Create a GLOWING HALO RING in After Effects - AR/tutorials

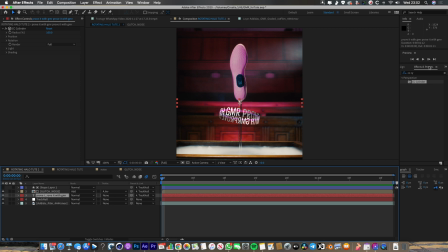12:26 Now, I think my text is looking a little bit too big here and it doesn't look that great. So I'm going to go into the character menu. I'm just going to bring down the text size. So it's more like 50, but you can see now the edges don't line up. So I'm just going to add a bit more spacing in the text as well. And what I want is I want this to be a little bit smaller than the ring.
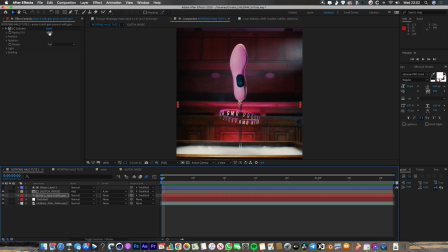12:46 So I'm going to go into the radius here. I'm just going to drop that down to about 65%. And also want my prove it with gamer to be rotating. So let's just jump into the rotation controls.
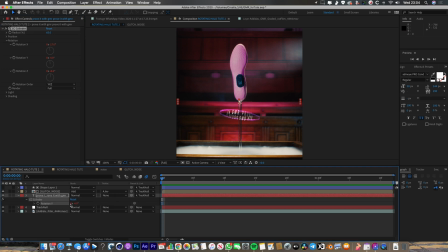13:03 And actually what I'm going to do is I'm going to go into this thing that I've just linked to the noise layer. I'm going to actually turn that off. I'm going to unlink it. So I'm going to press Alt click again. And now I have the ability to rotate it around the Y axis independently of the layer above it.
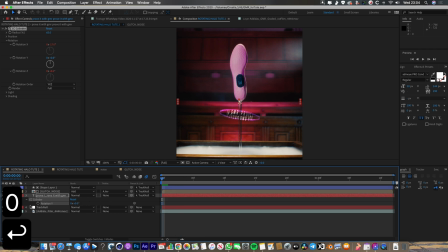13:18 So that's cool. So let's just start at zero at the beginning. And maybe we'll add 180 degrees of rotation by the end. So it goes up to 180. I think that's actually spinning the wrong way. Let's go minus 180.
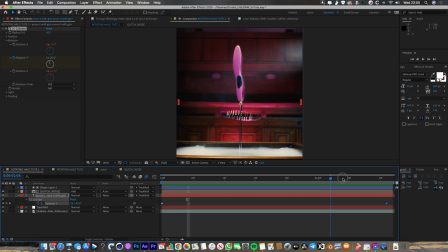13:35 I also think my wiggle is a little bit too much and it makes the text quite hard to read. So what I'm going to do is I'm going to jump into this glitch noise layer. And the wiggle that I've created on the Z axis here, instead of being 10 degrees each second, I'm just going to make it 5 degrees each second.
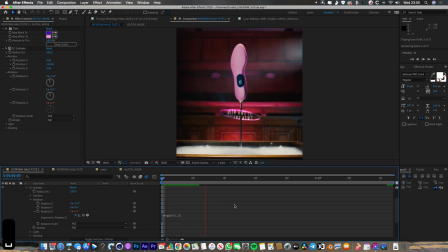13:51 So it's just going to wiggle a little bit less now. That's looking good to me. So the final thing I need to do is I need to go into, I need to create another duplicate of this shape layer.
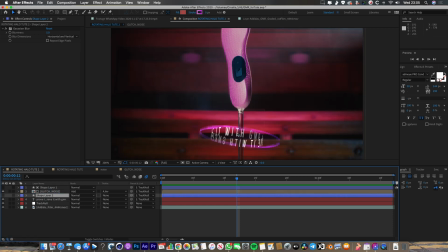14:03 So press Command D, and I'm going to put that as an alpha mat above the, let's just turn it on.
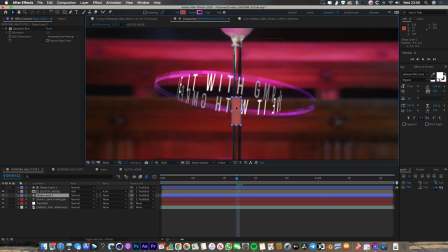14:12 So we just want to block out that back layer of text, just really subtly like there. So I'm just going to drop that on as an alpha mat here. I make the text use the shape layer as an alpha mat, or actually an alpha inverted mat, like that.
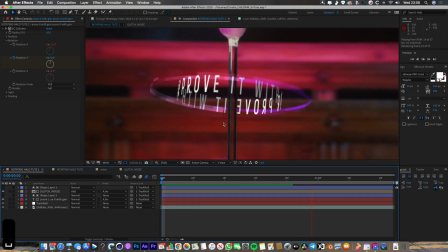14:26 And now when we play that through, it should chop out everything that's behind. Indeed it does.
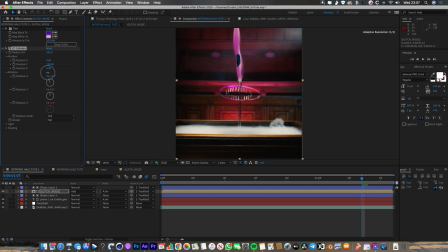14:34 So that's pretty much it for the basic effects. And the cool thing is, like I say, you can go back into this glitch noise layer and you can add a bit more rotation on the X axis like that if you want the thing to be a little bit steeper. And the other cool thing about the CC cylinder effect is it has this light and shading functionality as well.
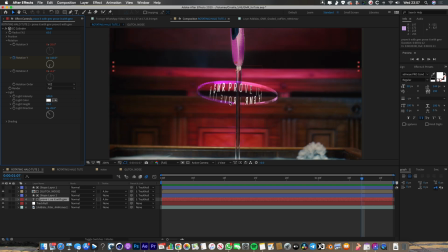14:50 So you can see it's giving me a bit of light here and a bit of shadow here, and you can sort of match your lighting with that. So if I change my light direction to come from over here, you can see that the lighting on the letters is changing as well. So realistically, our light is coming from the right. So let's push this over to the right. Let's make the light a little bit higher.
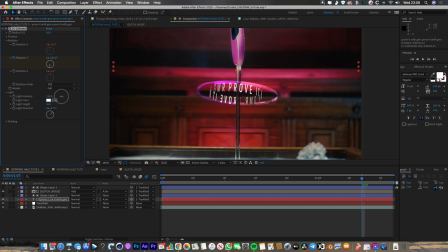15:09 So it seems to match our real light. Also change the color, make it a little bit warmer as well. Nice. So that's a pretty nice way of making your text really like match up with your scene.
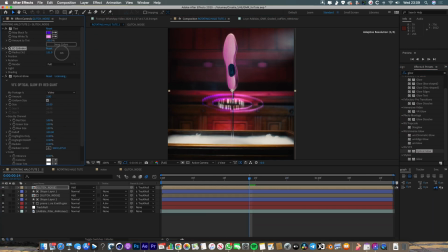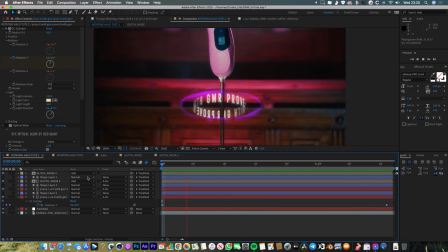15:32 Cool, so I've just done a few other little things just to finish this off. The first thing that I did is I made another outer ring that's just got a slightly larger radius. So that's up here, glitch noise 3, 120%.
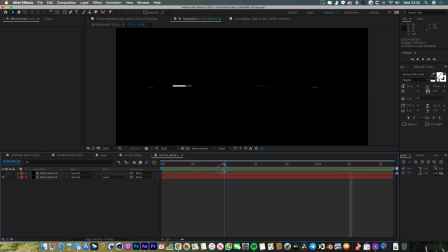15:44 And if you just jump into this texture, I basically just did exactly the same thing, but I just played around with the levels adjustment on this top layer here. And that basically dictates how much of this gets cut out. We'll slide the histogram, the left-hand edge of the histogram, I can basically just chop out more and more and more of the image.
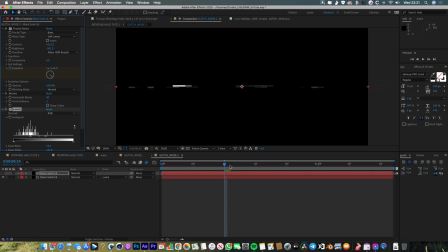16:00 And if I pull it all the way up here, I end up with just a couple of little specks of light every now and then.
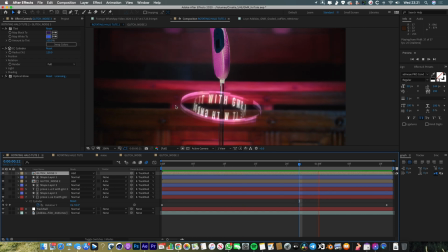16:05 So you can see when I jump back out into the main comp, so you can see when I play it through, we just get these like kind of occasional bits of extra noise a little bit further out, a slightly larger radius. And I think that looks kind of cool just to give it extra layers, extra rings, like rings of Saturn or whatever.
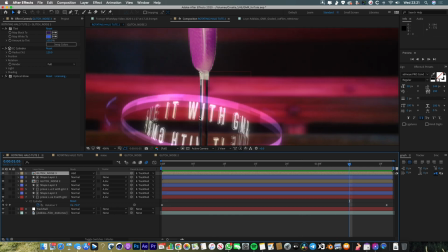16:19 And then the final thing I did is pretty much exactly the same thing again. I just duplicated the text layer.
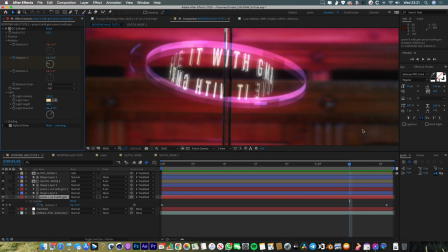16:26 So this one down the bottom here, and I turned this into edges. And the way that you do that is over here in the color and the fill option, you can just press like that.